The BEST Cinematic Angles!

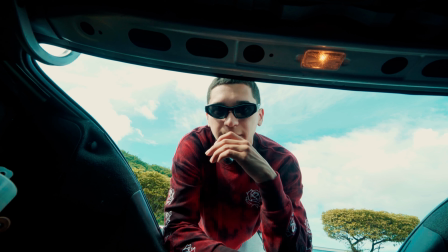3s
today's video, I'm going to show you how to make everything look cinematic. Alright, what is going on, guys?
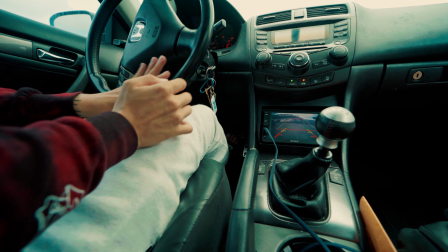12s
Y'all can see we're starting this video a little bit different. I'm going to be recording this video and I'm gonna be doing everything cinematic.
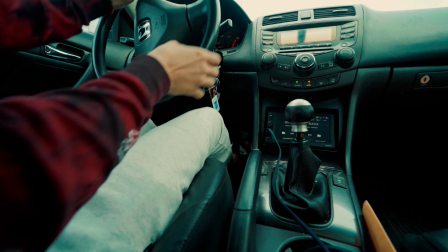20s
Today's video completely recorded in a cinematic way. I'm gonna be teaching you how to achieve that just by doing your daily routine stuff.
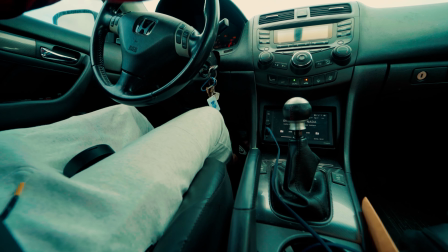29s
Like I said before, you don't need a crazy scenario in order to achieve good looking images.
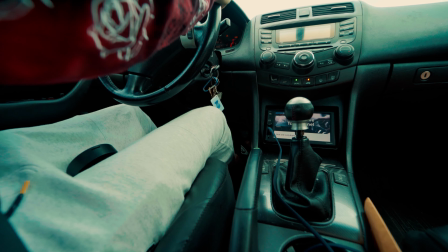34s
All you need to do is have the inspiration, be creative, and just, of course,
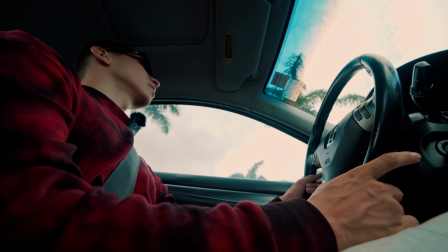38s
we're going to be implementing more than ever the framing and the other rules that I taught in that video,
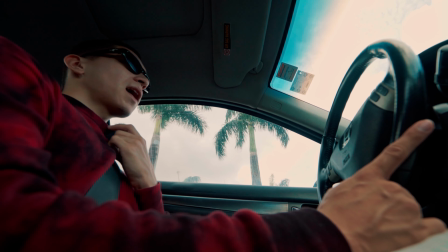45s
so you can achieve this really cool looking good angles. By the way, I have the Rode Wireless Mark II, and I don't know,
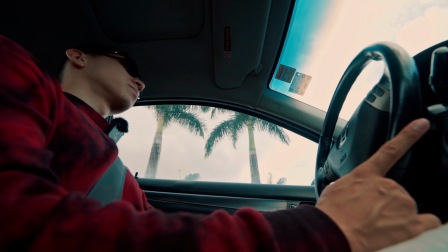52s
let me know, guys, if you want a review on this product, because I just bought it like 2 weeks ago,
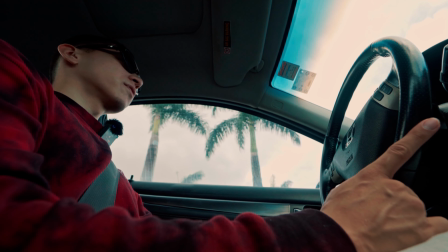58s
and it's fun. It's very fun. I've been using it for like 3-4 projects right now, and they work like a charm.
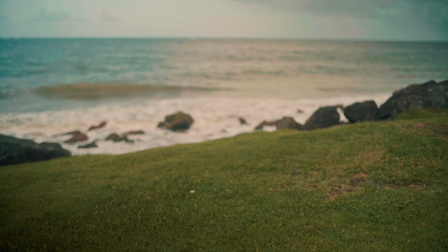64s
And yeah, that's pretty much it. Alright, so now let's start with the tutorial, guys.
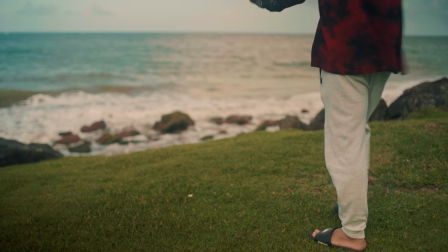70s
I mean, this is not kind of like a tutorial, it's more like showing you in the real experience how to achieve these amazing looks of cinematic.
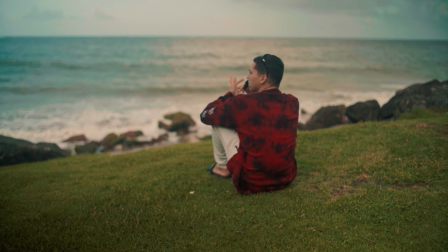78s
As y'all can see right here, we got two things to take into consideration. We got contrast.
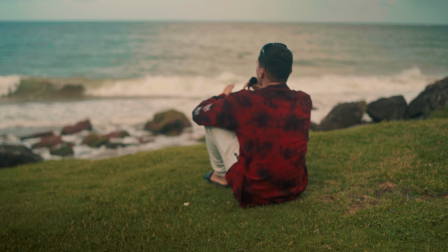83s
Why? What is the contrast? Well, we have different contrast. We have the light contrast. You can see the sea is darker than the grass, so that's a contrast.
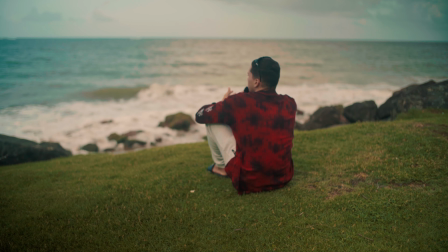91s
That's a separation from the video, from the subject. We have the color contrast.
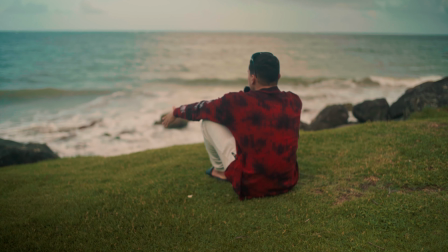94s
I am dressed in red, and the grass is green and the sky is blue, so we have a contrast.
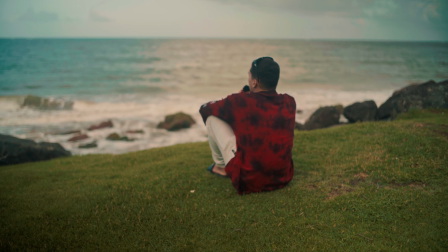101s
Why do we need contrast in our video?
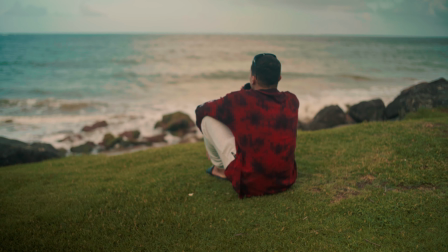103s
Obviously, this will give the separation, this will give the mood, this will give your videos the dynamic that needs in order to achieve that cinematic look.
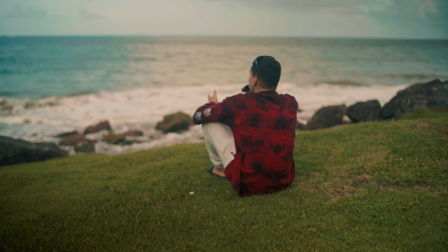112s
Now, using only the same angle, I'm not gonna move, I'm just gonna move the camera so you can see how much it will affect the scene and
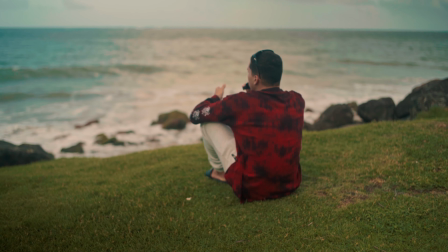120s
what type of energy will transmit depending in what angles you perform.
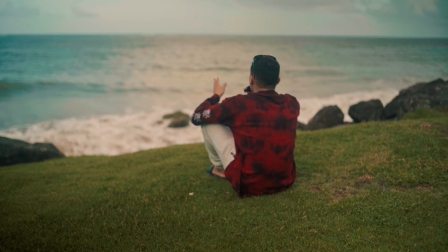125s
In this case, we're talking about framing, guys. You will see why framing is one of the most important steps while doing cinematic projects.
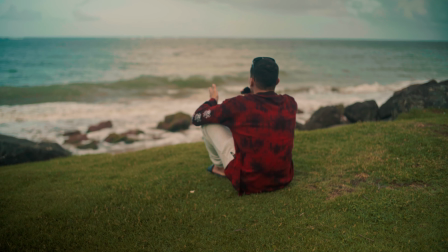133s
Obviously, guys, we're now using natural light, so it's gonna be more tricky in order to achieve the best cinematic lighting.
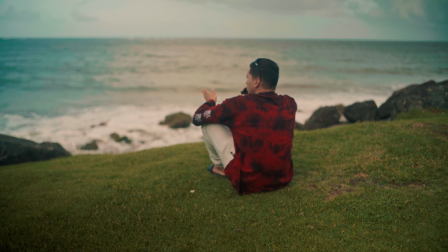142s
But currently right now it's like 4 p.m. and it's cloudy,
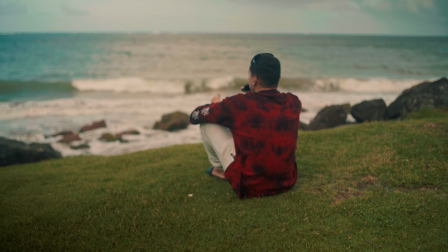145s
so we're going to have a soft looking image thanks to the cloud, because the clouds, they work like a diffuser, right?
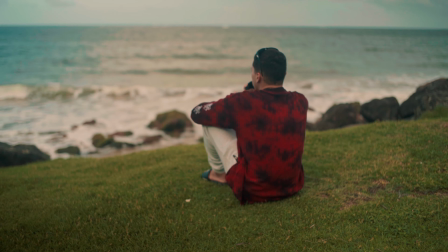152s
Change the camera position so you can see what changed during these small changes.
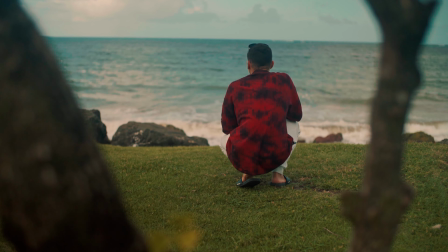161s
Now, right now, you can see I only moved the camera from different positions, and as y'all can see, by the way, let me face you guys.
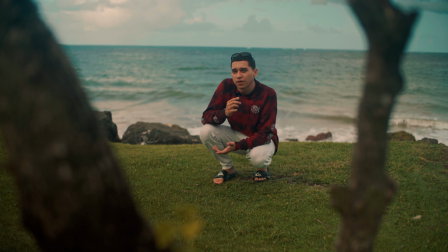170s
Okay, now you're seeing me. So y'all can see right now I am facing you guys, and I'm still in the same position.
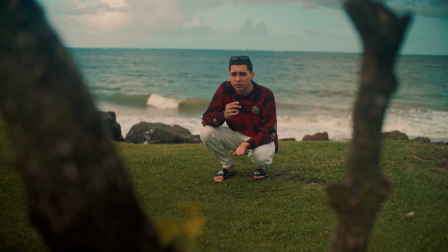177s
The only difference that I did is that I placed the camera in a different location, and I put something in key, which will give more separation for the image.
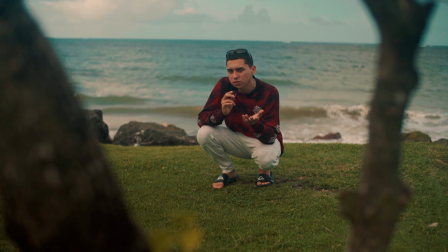185s
I placed the camera in between a closer subject or a closer object in order to give depth that the video wants or need,
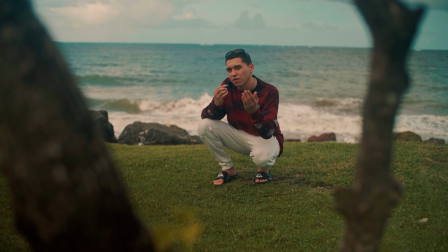194s
or in that case, the depth that you want to achieve in order to have different separations that will give the video more dynamic.
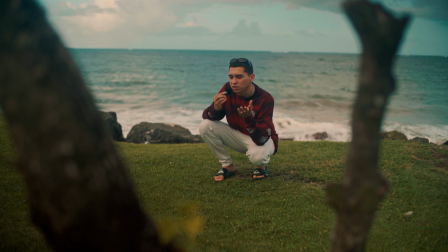201s
Let me explain a little bit further.
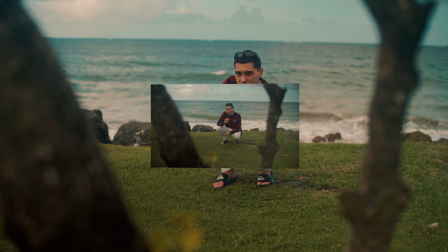202s
By putting me in between the object and the far object behind, aka the background, you're focusing more in me.
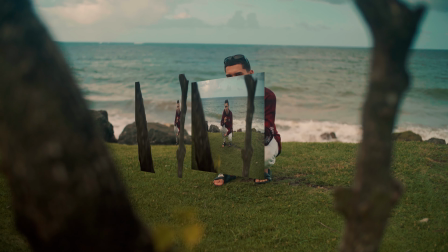211s
It will have more separation because it will give you that 3D look that basically our eyes have by default,
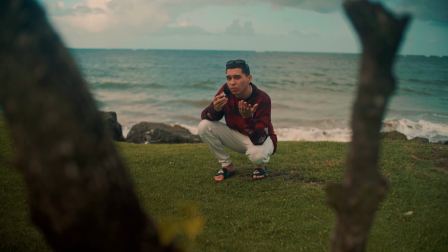217s
so that will give you even more dynamic to your video.
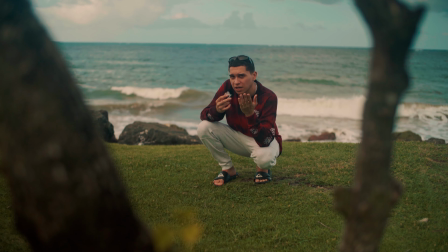220s
So make sure, if you want to have a better cinematic look, to place the camera in between an object, the subject, and the background.
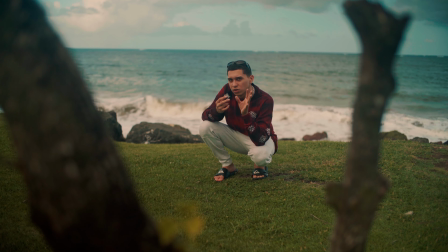228s
That will give you a more 3D look, more blurry background.
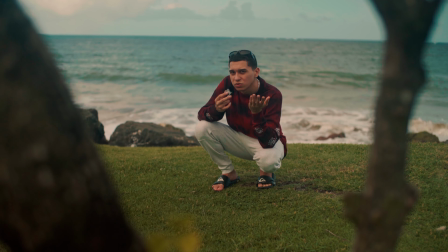232s
Even though right now I'm currently recording at 1.2, you can see that, yeah, it's super blurred.
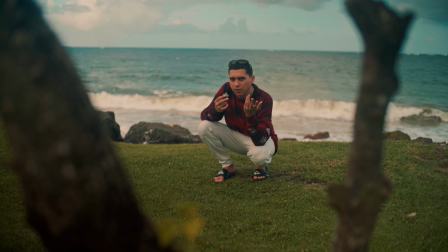240s
So yeah, I'm kind of cheating. Anyway, let's move the camera once more.
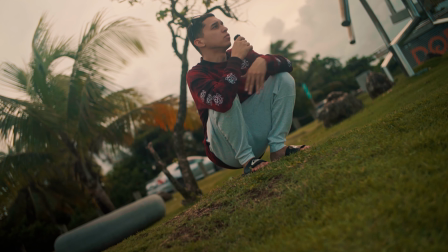245s
Now, by drastically moving the camera angle,
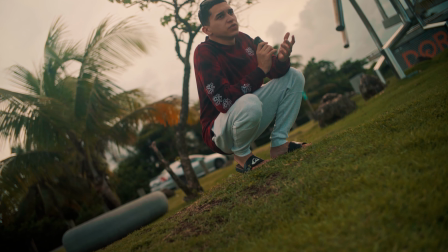249s
tilting, or just moving the camera angle by itself, you can see what type of emotions you will have in your videos. Right now, this will give like some sort of tension or suspense to the video,
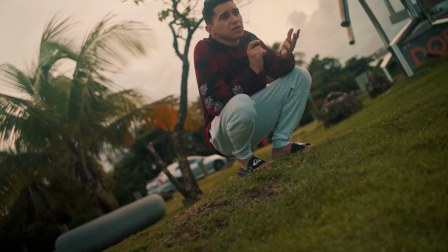263s
and by now you should be putting some slow motion to your scene in order to achieve more of the feeling to the video.
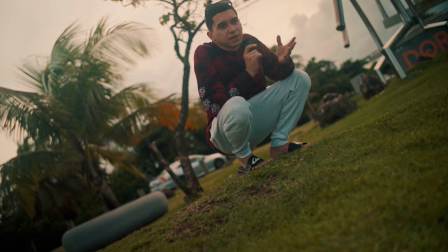269s
Framing, guys, it's just as important as lighting. Why? Because framing will give you that feeling to the video.
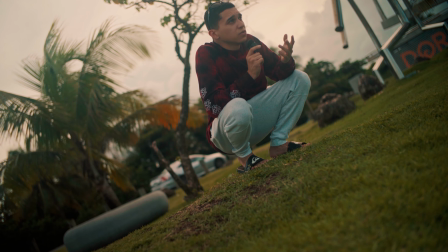275s
It will transmit an energy such as the lighting. Right now, I'm gonna do one more framing so you can see how it will change the same scene.
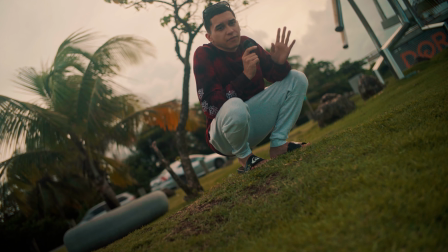283s
I haven't moved. The only thing that I have moved is the camera. That's it.
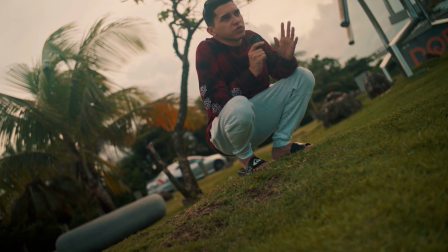287s
You can see how important the framing is and what type of feeling it will transmit depending on how you frame the camera and obviously the subject.
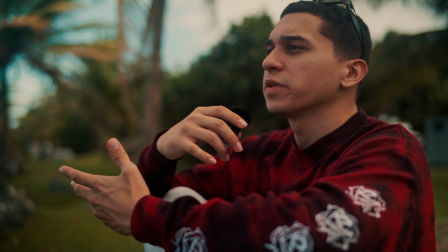297s
Okay, so right now, this is probably the most sentimental look that we're gonna have.
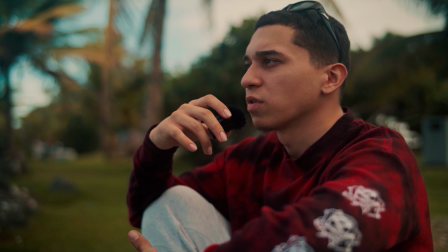302s
This is called the close-up. Basically, this is showing like some sort of sentimental thing, or just you're going to focus the subject,
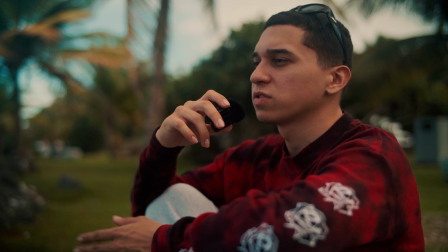310s
giving it a little bit of space in the front, so we'll have that breathing technique.
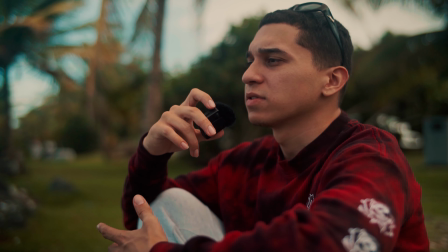316s
So basically, this is the close-up shot, guys. Right now, we're supposed to be having some sort of feeling, some sort of sentimental thing going on.
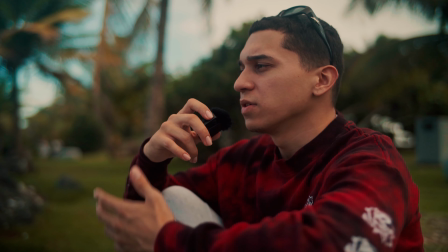323s
You will probably put this shot on a scene where the person is going through some
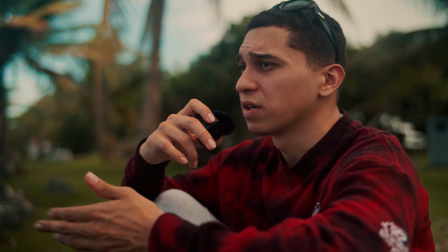328s
tough moment in the movie or in the short film or whatever the project is.
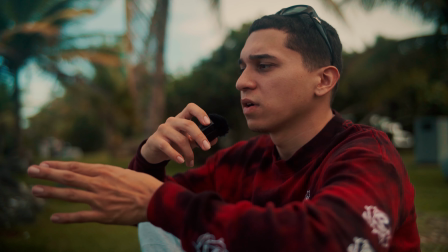333s
This is the shot that you want to focus on the details of the face of the person.
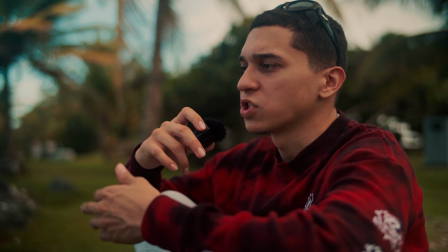338s
For example, if the person is crying, this is the shot that you want to put that person crying.
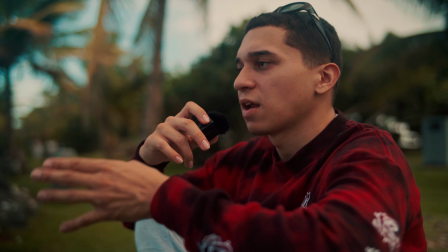342s
If the person is sad, you want to be directing the person to have a sad face. If the person is happy, I don't recommend this shot because it won't work.
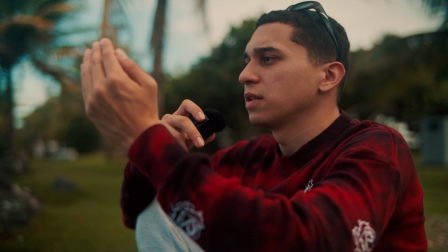350s
For a happy shot, basically be a middle shot where the person is centered and the camera angle, it's literally in the same height of the person.
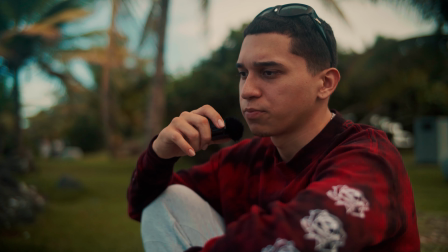358s
I'm gonna show you that right now, and hopefully I'm looking pretty right now. It's supposed to be the blurriest shot of all.
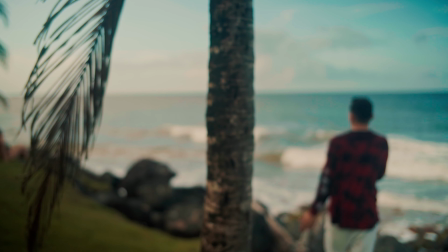369s
Okay, right now I'm gonna show you how to literally change the whole mood of the video just by changing the frame.
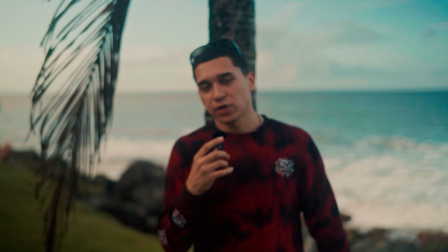376s
So I can see I've been teaching you set framing because that's why I love to do.
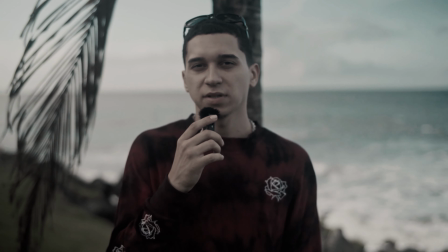382s
I don't even know why. Maybe I'm a sad person and depressed.
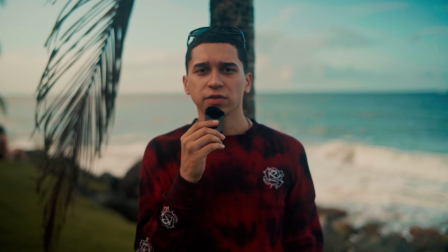385s
But this one pretty much, if you put the frame by the same level of the person, you will transmit a more happier emotion because you're seeing the person more clearly.
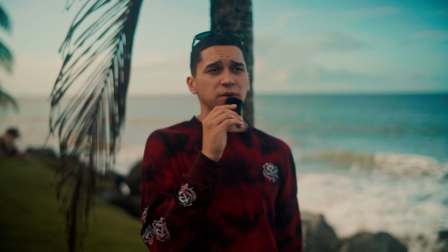393s
And by the way, give me a second. There's a helicopter going by and I don't know how loud it should be.
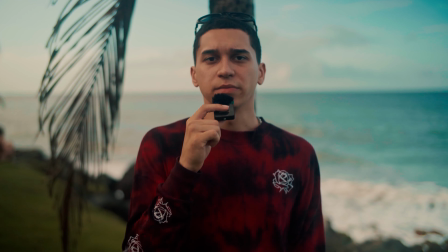400s
Yeah, this frame basically it will show more the person emotion because it's at the same level and it's literally in front of the person.
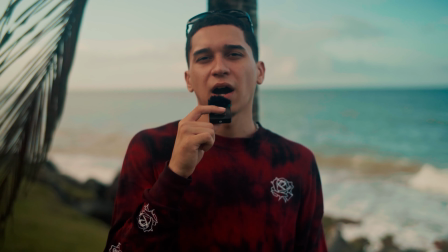407s
Like there, you cannot hide any emotion.
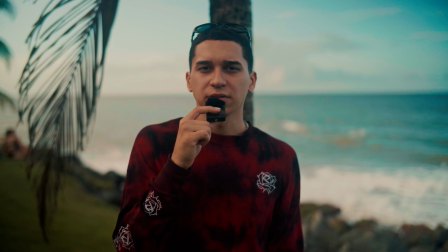410s
By placing the other framing that we were doing, we were kind of hiding the emotion of the person and giving that extra mood in the whole scene.
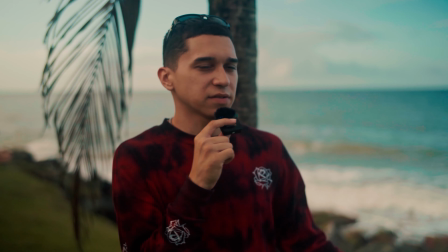418s
We're basically using more the scene of the place more than the person face or the expression.
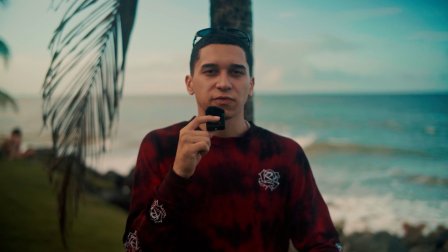424s
So this one is basically you cannot hide and you just have the person right in front of. Basically more of the YouTuber angle, I would call this,
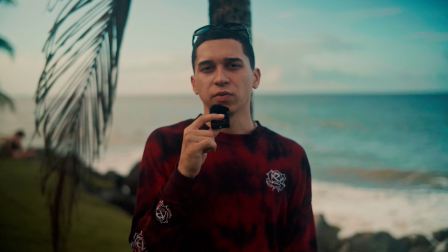432s
but this is literally just the angle that you should use if you want to show a happy and cool and emotion one.
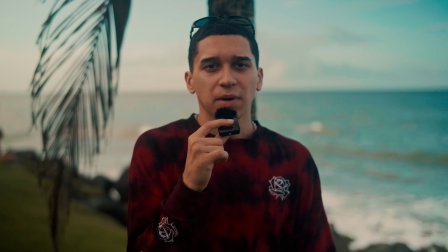438s
Other than I don't look happy, I am happy in the inside, that's all that matters. But yeah, let's just play the happy music so it sounds happier.
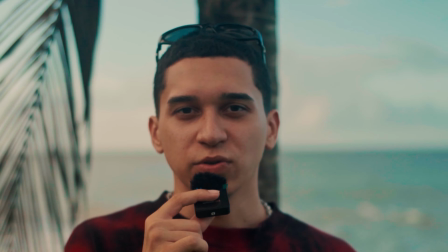446s
So yeah, I look happy now. Okay, moving on.
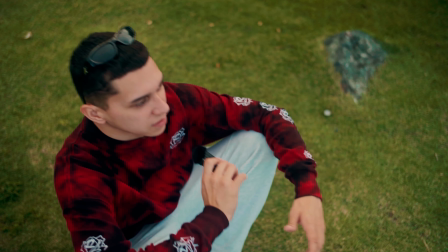452s
Now this one, it's the I don't even know how it's called,
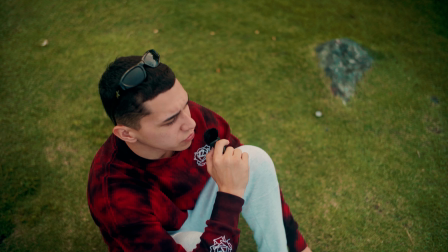456s
but this one, guys, basically it will show you how vulnerable the person is.
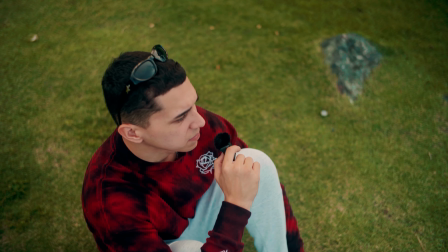461s
Like for example, I am in a very deep depressed state and I'm talking maybe on the cell phone, show how desperate I am.
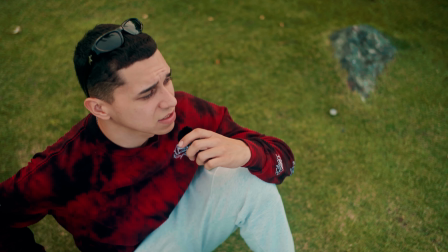468s
Like, oh my god, mom, like let's do an example. Let's do a quick acting right here.
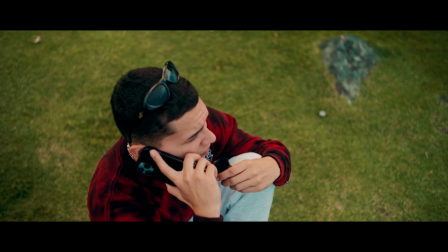475s Mama, there's a very loud motorcycle going on and I cannot record.
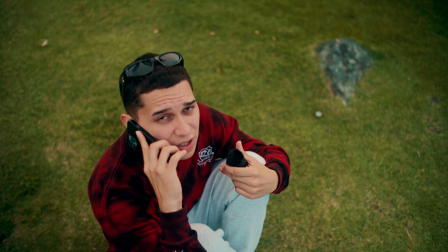480s Can you help me, please?
You can see how dark and sentimental this shot will be.
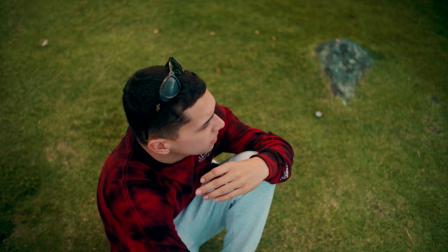486s
With this angle, it will help you to show more of vulnerability. Anyway, guys, let's jump to the second step we're gonna be using for today's video.
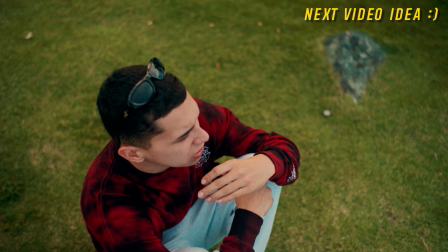493s
We're gonna be using natural lighting.